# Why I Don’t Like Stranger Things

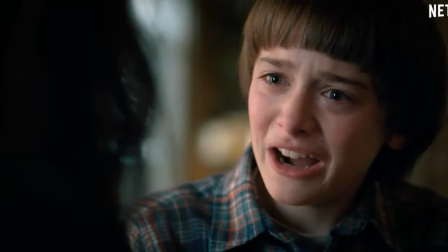It does that weird thing that a lot of sequels released around that time does where it just basically does the same thing as the first one but slightly different.
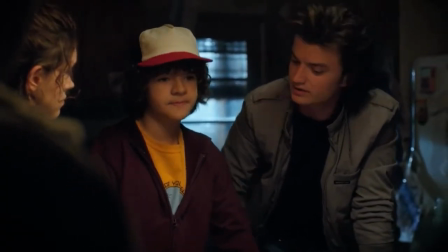I still really like the main story with the mind flayer and all that but they don't dedicate too much dream time to that because they have to make room for a lot of filler stuff with characters I don't care about anymore.
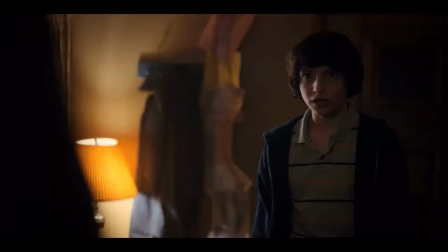I will say if there's one good thing to come out of this season is that the interactions between Steve and the other kids are surprisingly really wholesome and fun.
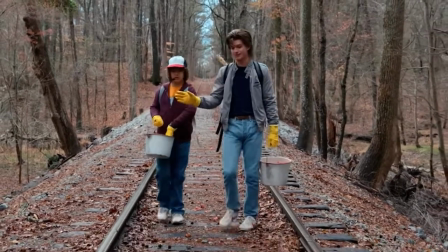And while I will say that this season in terms of quality is much better than the next one, it's honestly kind of worse because of how much more forgettable it is.
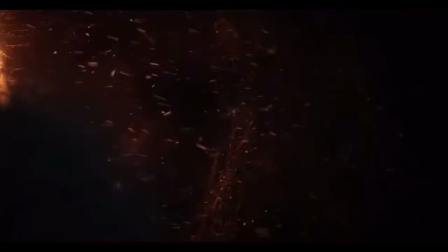I'm struggling to remember what even happened in some of these episodes. Also this is just a tiny nitpick but I'm wondering if they ever even explained how the other gates to the upside down was formed.
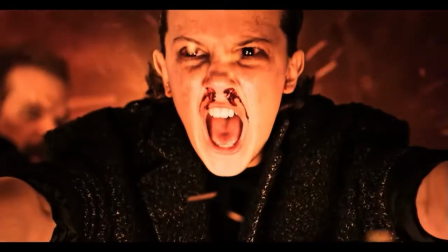Like I really don't remember.
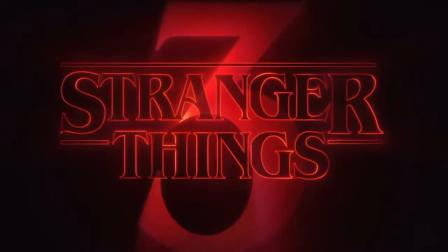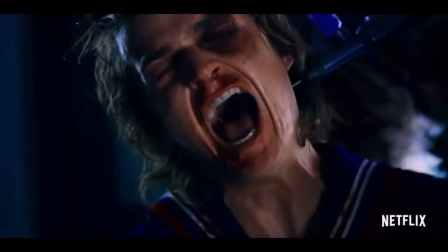I really don't know where to begin with the third season. It's really like such a mess.
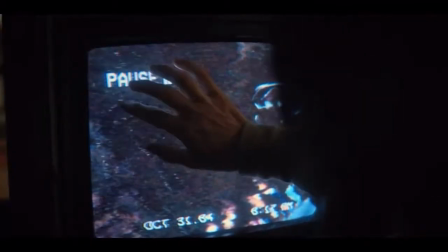As bad as the last season was, I'll at least give it some credit that it was able to keep some sense of mystery that the first season had.
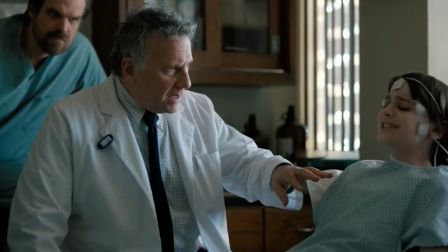We weren't exactly sure who we could trust and we didn't understand the mind flayer and what it was doing to Will exactly.
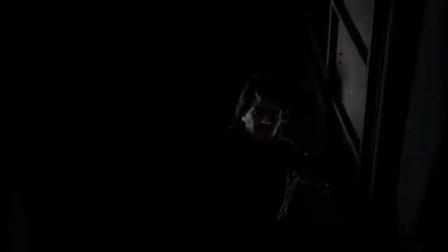And while it's very obvious that season two was very rushed and the story wasn't big enough to fit nine episodes,
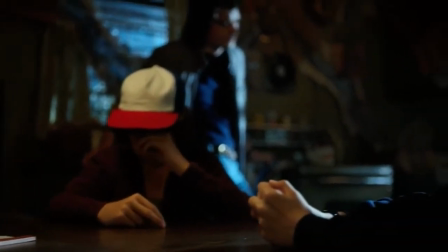I'll at least give it some credit that they at least tried to keep some sense of suspense and mystery and leave us in the dark a lot of the time.
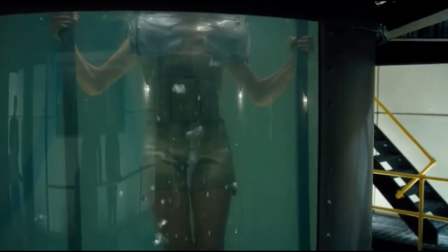Now just to emphasize this, the first season didn't even show us entirely what happened with Eleven in the Upside Down until later on in the series.
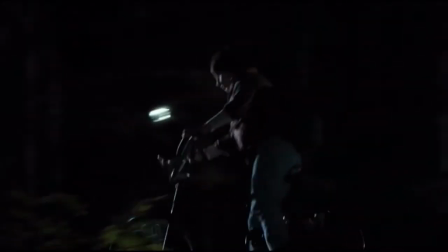The very first episode of the show was very ominous and purposely avoided showing you what happened to Will.
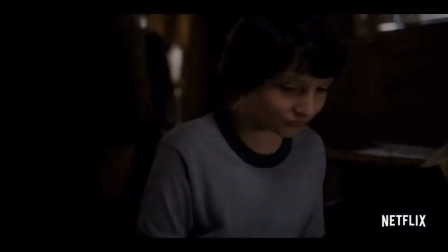Because a good bingeable series is supposed to keep you on edge in the dark for a lot of the time because it wants you to keep watching to see what happens to Will and what exactly is going on.
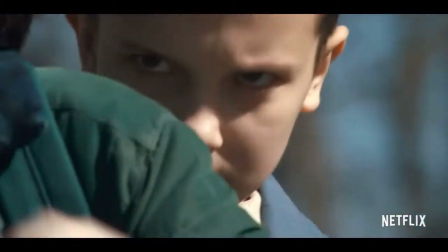And the world and the rules and how everything works was relatively new to us so we were able to be excited and surprised when strange things started to happen.
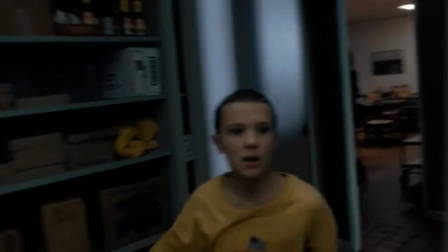Because we didn't understand it at first. There's a scene in season 1 where they purposely avoid showing Eleven using her powers so that way it could be an interesting reveal later on.
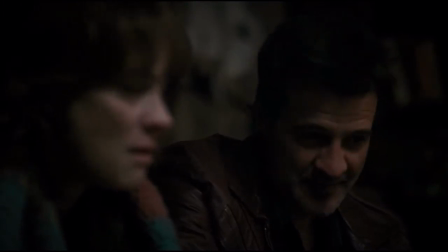There are times where we're wondering if things we're seeing are even real and certain characters are just simply delusional. I mean, even Hopper was too.
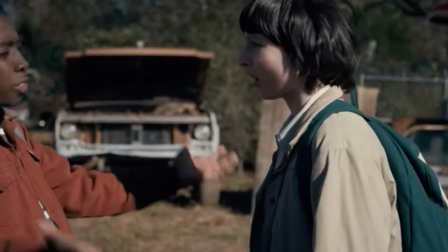We don't even know if we can trust Eleven or if she has something to do with Will's disappearance.
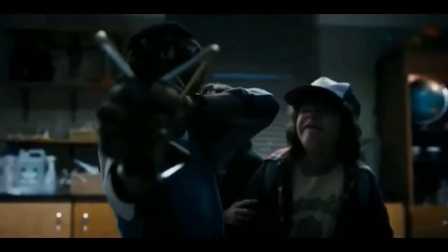The main point I'm trying to make is season 1 and to an extent season 2 heavily relies on us not knowing anything
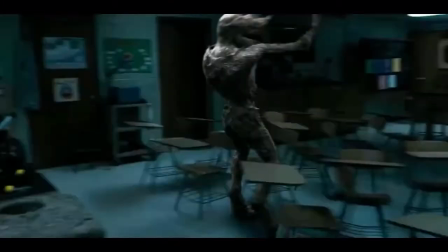that's going on and that's what makes it such a great bingeable series and that's what made us fall in love with these characters in the first place.
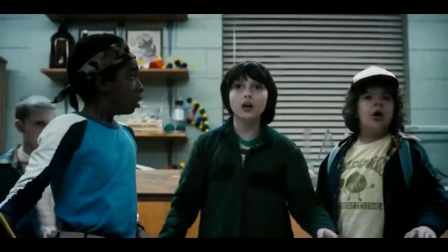Because like them we want to know what's happening to Will. Can you guys guess where I'm going with this?
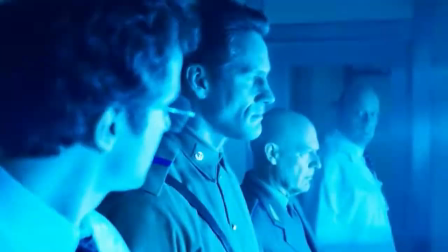You see season 3 of Stranger Things opens up with evil Russians attempting to open a gate to the upside down.
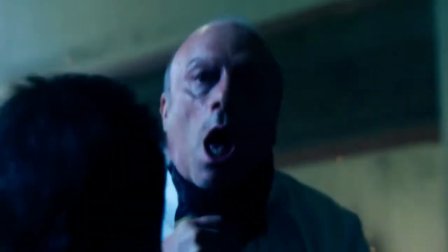And just in case you weren't able to tell that these guys were evil, one of the guys chokes out the other one just to show that these guys are indeed not very nice and
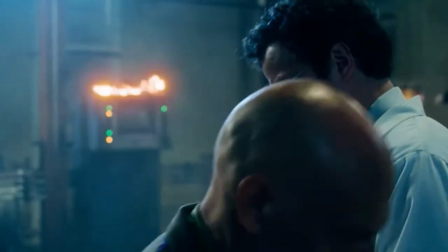just in case these guys speaking in russian wasn't a big enough indicator that these guys are russian they play
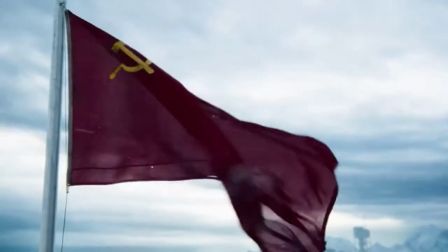a russian song in the background over a shot of the russian flag just so that the audience definitely knows for sure that these guys are indeed
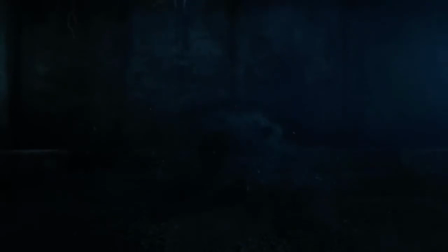russians who are trying to open the gate while gathering footage i literally forgot that they show the mind flayer possessing a bunch of rats yeah they really
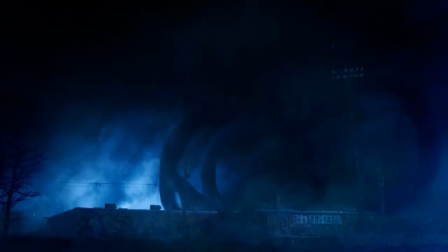just reused the same villain from the last season and just in case you didn't automatically make the connection they literally show the mind flayer dust cloud thing from
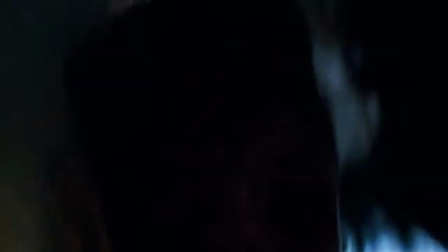the last season possessing will in a flashback just so people can make the connection that the mind player is indeed back and possessing dead rats
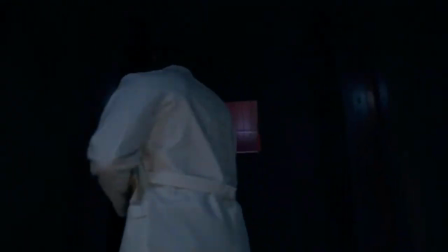and there's literally a shot where we see a guy walking in our secret russian facility and while they don't show us what exactly they're all working on
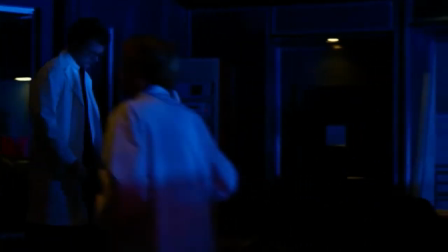it doesn't take a genius to make a connection from the first five minutes of the goddamn episode and the episode literally ends with max's brother billy
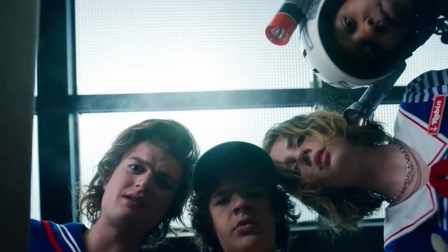being possessed by the mind player like i'm not the only one that sees the problem here right Pretty much the
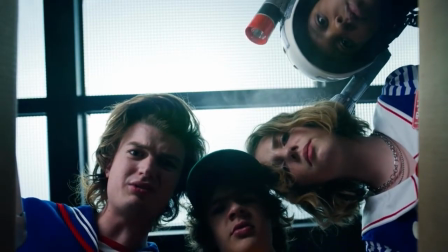rest of the season is the characters trying to figure out what the audience knows just from watching the first episode.
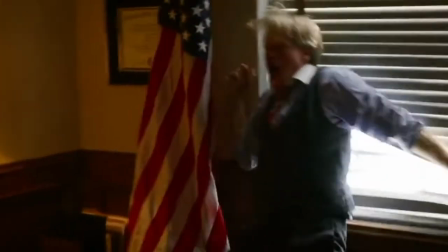Not only is this a problem because it takes away what made the show so much from the binge watch in the first place, but it also is a huge problem because so much, and I mean so much time,
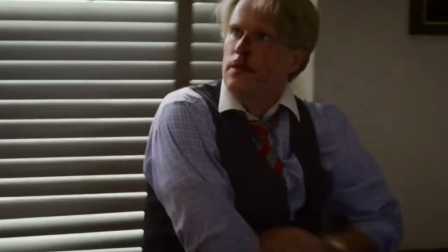is wasted into letting the characters know what's going on.
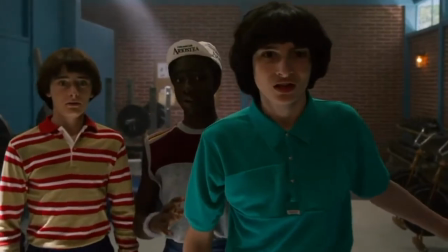It takes 4 episodes for the main group of kids to even realize something strange is going on and by then they still haven't figured out that Billy is infected by the mind flayer.
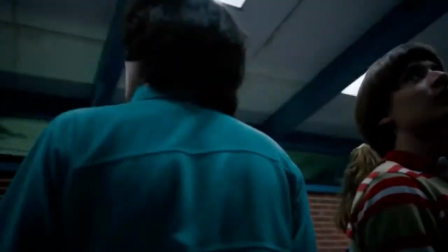They have this whole elaborate plan to try to see if Billy's infected or not and sure enough he is indeed infected.
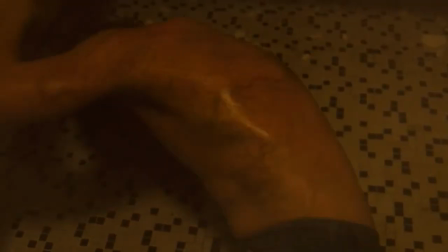When you're watching a show you want to feel interested and invested into it but it really takes a lot of
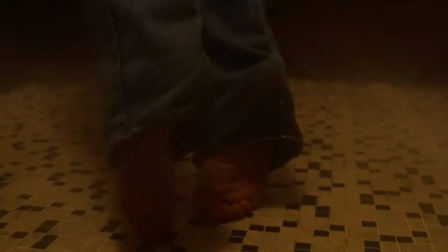your investment away when you already know what's happening and you're just watching characters figure out what's happening,
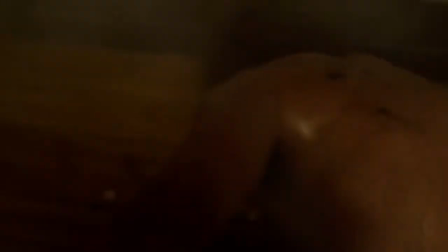annoying characters at that.